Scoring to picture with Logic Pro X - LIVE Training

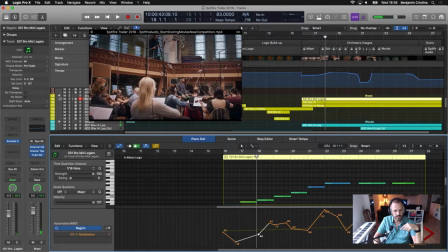1711s
Okay, couldn't hear anything, so I have no idea why.
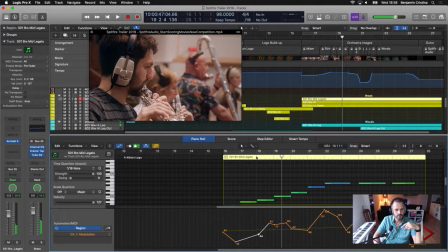Yeah, whatever. Sorry. I don't know. So the MIDI chase is actually switched on, I think.
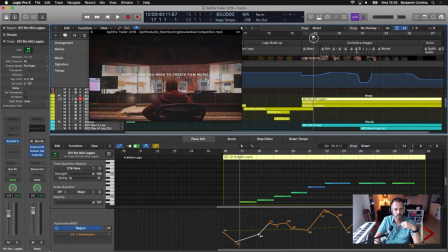1727s
So it should be. I mean, if I go in here.
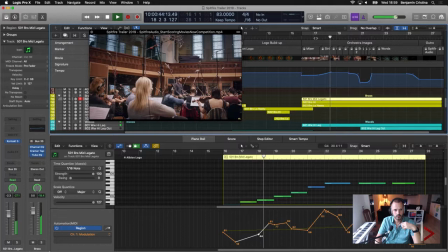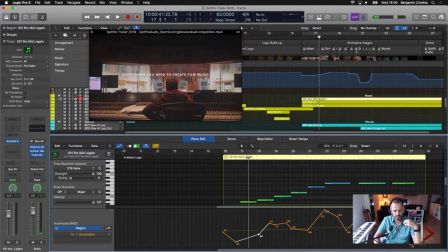1738s
Okay. I think now you could hear that kind of build up. So let me just do that one more time.
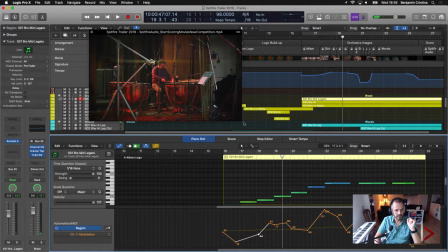1744s
French horns coming in, getting louder. Okay.
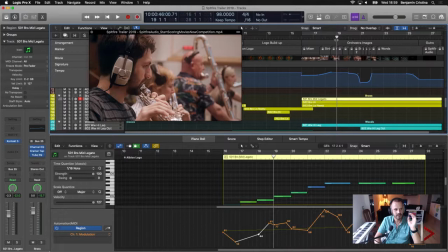1750s
Now let me go to actually the next shot. So in the next shot, you can see a woodwind player playing the flute and what's this? Looks like a contrabassoon, whatever, in the background. And I basically did the same thing with the woodwinds. Same strategy.
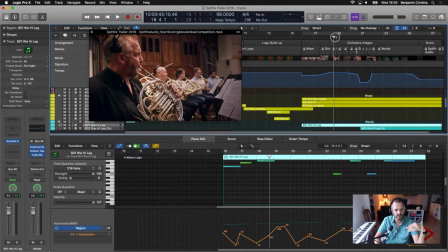1768s
So at this highest point of the woodwinds, or kind of when the woodwind is shown, I want to have the woodwinds audible. So not just kind of playing in the background and you don't really hear them. I want to make sure that they are really heard.
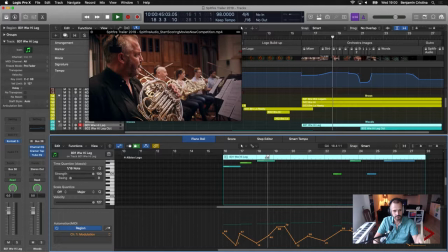1783s
So that's why I kind of increased the volume level here a bit. So let me just show you that.
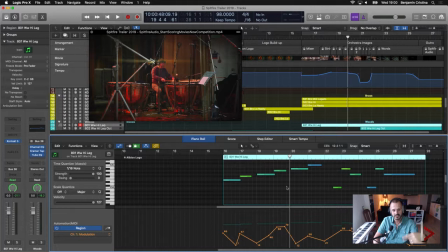1793s
And it's not that I want to remove the woodwinds from the picture just because the image shows, so it's still there. But here in this area, the woodwind player naturally would take a break to breathe anyways. So might as well kind of keep the volume till there and take it down, especially since the next shot,
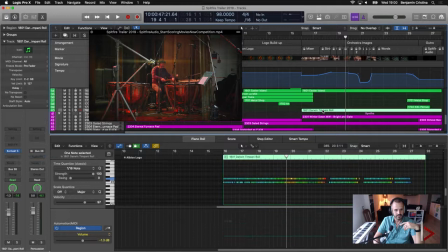1812s
as you can see here, is the timpani guy. So I have to figure out, yeah, exactly. So I used, well, the Darwin percussion, and I think it's a timpani roll style. What do we have here?
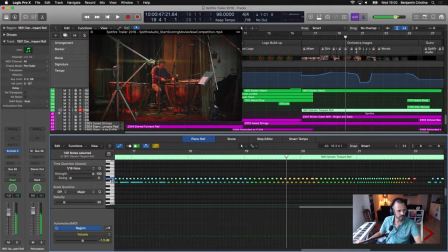1836s
I have to go one deeper. Exactly. So what I basically did, I in this case, I just played it how I would play it if I would have had beaters for the timpani, which I don't, but I have two fingers and I have a keyboard.
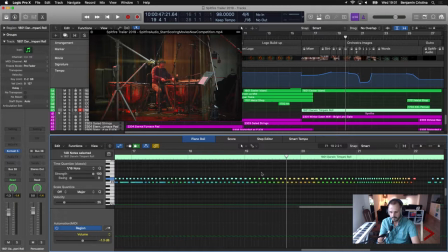1856s
So I created the role myself. This is all, by the way, as you might see, this is all quantized, but in a way that you might not hear it necessarily how much quantization there actually is.
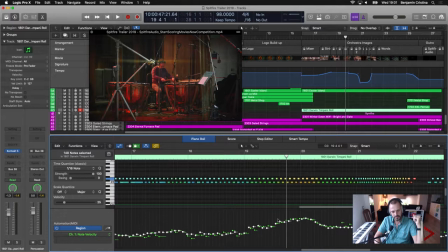1873s
So if I go to the note velocity here, you can see a build up here. It's basically the same thing like what I do with a modulation curve when I draw the modulation in, but in this case I just drew basically my
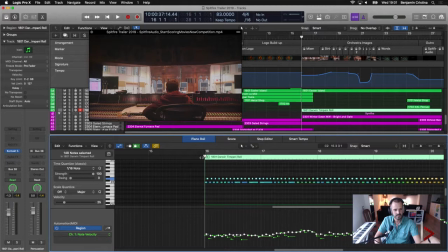1891s
my velocity values in for this part. The timpanis are actually playing way before, so they start here in this area already, but very low.
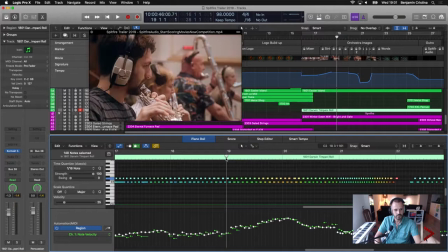1899s
They become increasingly louder,
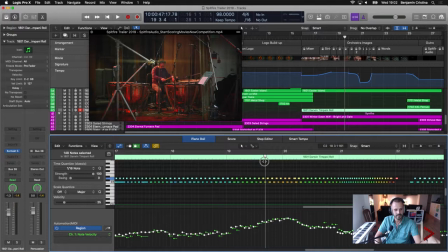1903s
and the closer it gets to this part where actually the gentleman is playing the timpani the hardest, I took them to, what is it, about 100 maybe? What do we have here? Maybe a bit less. Yeah, well, 98.
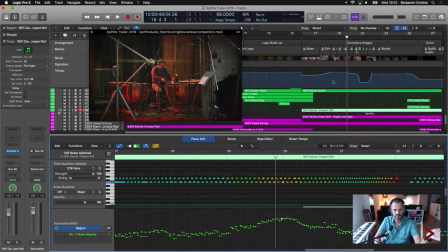1922s
Yeah, a bit louder, just to make sure that when the timpani is shown, that the timpani is actually heard. So let me just go back that tiny bit, coming from the flutes.
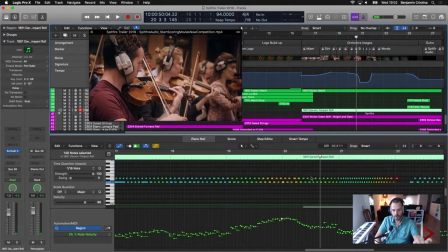1936s
So then, after that part is gone, I took the timpani down again from a velocity level, just to make sure that the other parts are heard again. And here we have another string part,
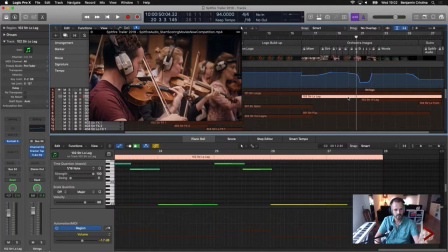1950s
which means that I wanted to make sure that the... I need to go on modulation again.
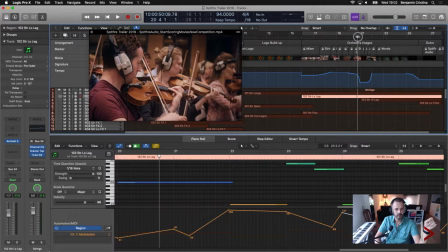1962s
And where are we? In order to make sure that kind of the string parts are being audible again, I once again put them up a tiny bit more here before then we go full blast when it comes
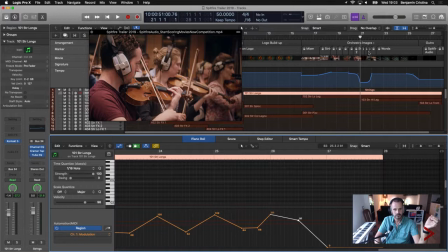1979s
to the actual production part. So here as well, should have modulation. Oh, here's a tiny bit less. I might have even taken it a bit more. Doesn't hurt. Let's just increase the value here a bit.
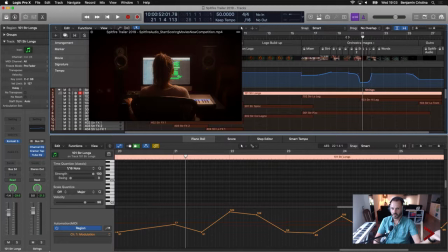2003s
That's actually nice. Should have done that the first time, but you know, there is never perfection in whatever you do. There is a point where you always have to stop, because otherwise you drive yourself crazy. Now I increased it about, 10 cc values and whatever. Sounds better. I'm happy with it. That's okay.
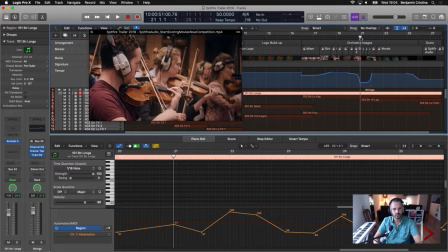2022s
What I did here then, in this area, kind of before this production part is starting.
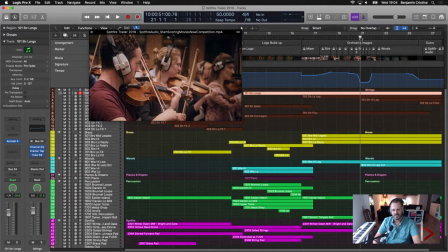2029s
So I was fiddling a bit around with regards to tempo values. And let's say it was a bit tricky. I might have not had the best strategy to do that. But as I said, that was a year ago. So I went down with the tempo drastically, and I kind of was drawing in this beautiful,
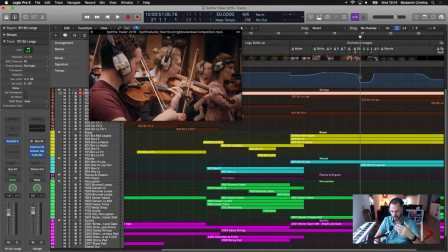2047s
nice curve to make sure that whatever I do next is in the value that I wanted. And this area is kind of the last crescendo, the last push before that shot when the producer is hitting the key on the keyboard.
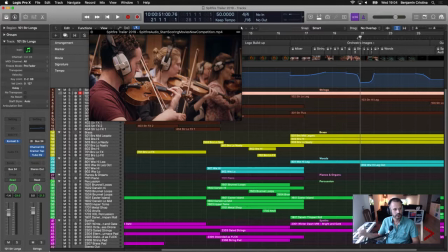2066s
For me, that was one of the key shots. So I wanted to have everything full on, fortissimo, really, really loud, nasty, whatever is possible, throwing in that one shot that when you hit the key, you get the whole charade.
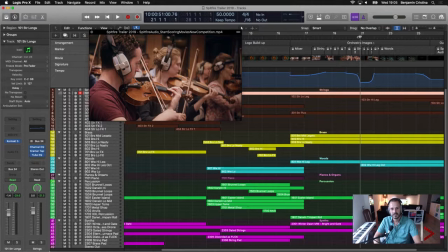2084s
Not ping, because I don't know, it didn't give me that vibe.
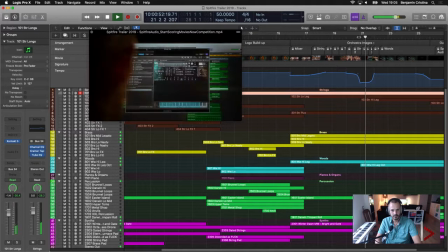2089s
So if we just kind of quickly play this section. Louder.
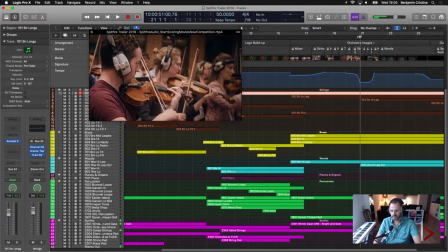2102s
And there you have it. A nice, how's it called now nowadays? Brahms. That's what people love to call it. So basically it's just everything low at the same time, max volume.
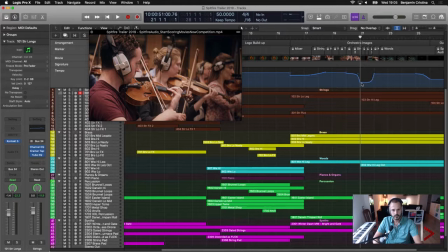2116s
So one more time. You can see here the tempo going from, sorry, what do we have here?
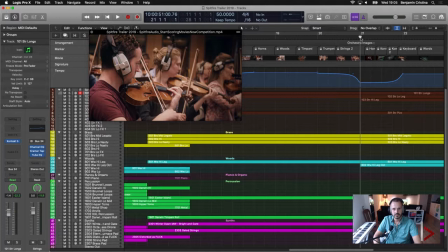2124s
Sorry, Jesus.
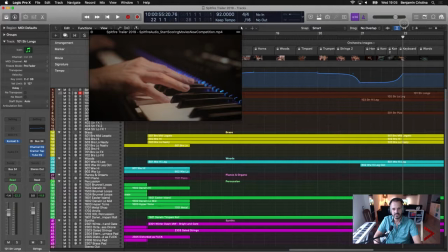2128s
From 50 up to 92.
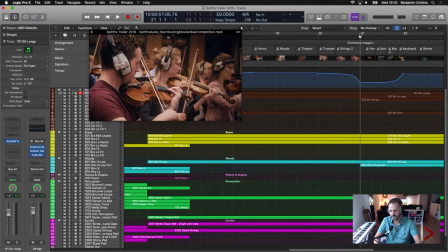2133s
So this is kind of the tempo increase we're talking about here. It's obviously not natural. And if I would have had any, let's say, percussion, serious percussion, kind of a rhythm or something going on, it would just sound completely weird and completely off.
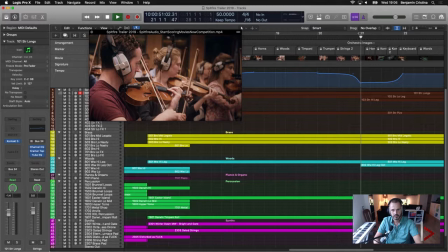2147s
But since I don't, this is a very good way of kind of increasing your tempo without anybody noticing it properly.
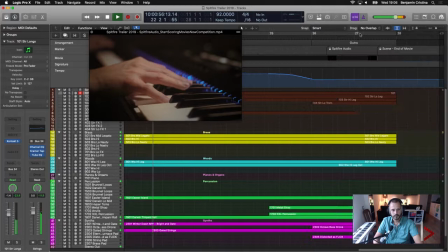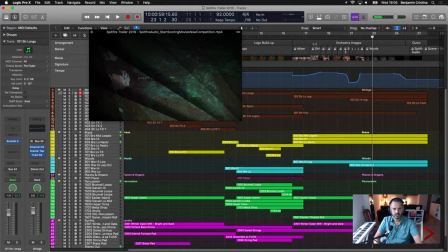Yes. So just to recap, when it comes to your shots and what you actually want to compose for,
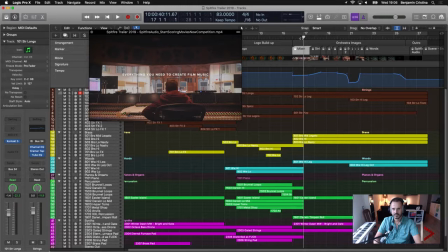2171s
make sure that whatever you do is matching what you see. Except you want to do a completely, let's say, artsy project where I think, you know what, nothing has to match. But then you will have to live with the consequences of people telling you, it doesn't really fit, I don't know.
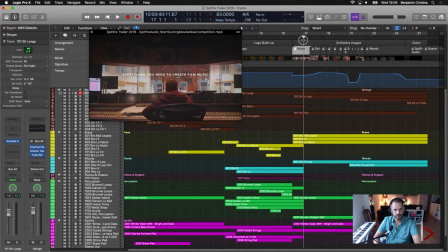2187s
So the mixer, kind of with the volume getting low,
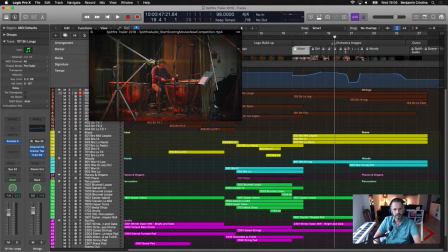2192s
the instrument sections with the instruments emphasizing what is actually happening. And last but not least,